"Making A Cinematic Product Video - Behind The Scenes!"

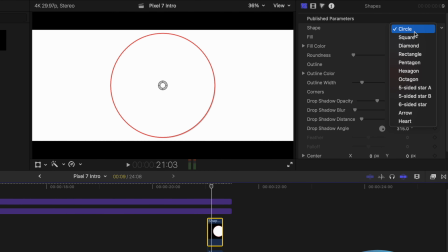1242s
And so you're gonna come over here to the top right now, you're gonna press on Shape, you're gonna go to Square, and then you're just gonna wanna increase the size of it.
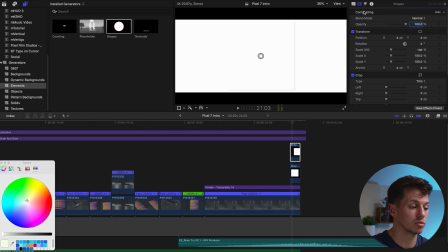1249s
So you're gonna press on the actual composing of it, the next tab over. You should increase the scale, doesn't matter, just enough to cover the whole screen.
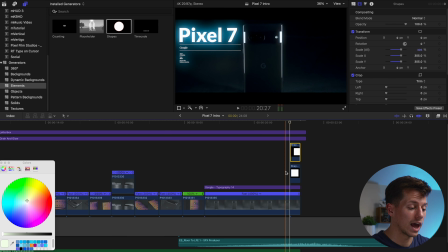1257s
And then so essentially now it's just a matter of timing, because now it's right there, and I just wanted it to, like, you know, come in nice and quick, go out like a flashing light.
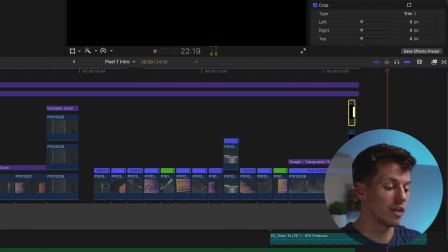1265s
So I'm gonna come in, it's gonna come up, boom, and just disappear. And then this right here, similar to this space over here, it's just a black blank screen.
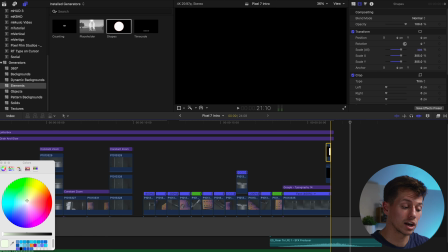1273s
I left that over there just to kind of like let the riser go out, settle a little bit before I then transitioned into my actual video.
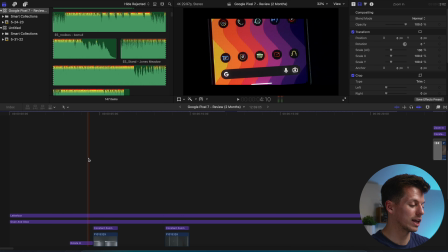1280s
And that is pretty much how I made this intro. Again, I think it came out simpler than I thought it would have.
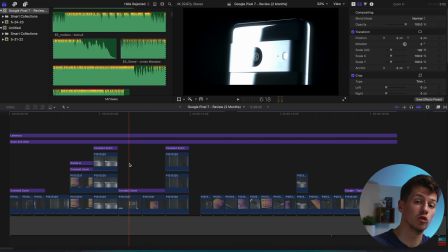1286s
And that's pretty much just because of how much movement I'm able to get in my shots with my slider. So yeah, that's my first behind the scenes I ever filmed, and it was quite difficult because I really don't have like a lot of room in this little room to have, like, you know, the whole like black setup area, to make a black backdrop for my phone, to have my key light, to have this camera set up to film me like the behind the scenes. So I hope it comes out well and you're able to just to learn something. And again, I know it's not perfect and I'm just still learning. I'm not even at year 2 yet of picking up a camera for the first time, so still a lot to learn, but I'm definitely getting better at these cinematic intros, and I'm proud of like the work I'm doing right now. So I really like it, and always learning, always trying to figure out new stuff. So if you enjoyed it, or if you learned something new, then please don't forget to hit the like button down below and subscribe. And as always, have a great day, everyone. Flashing. Cheers.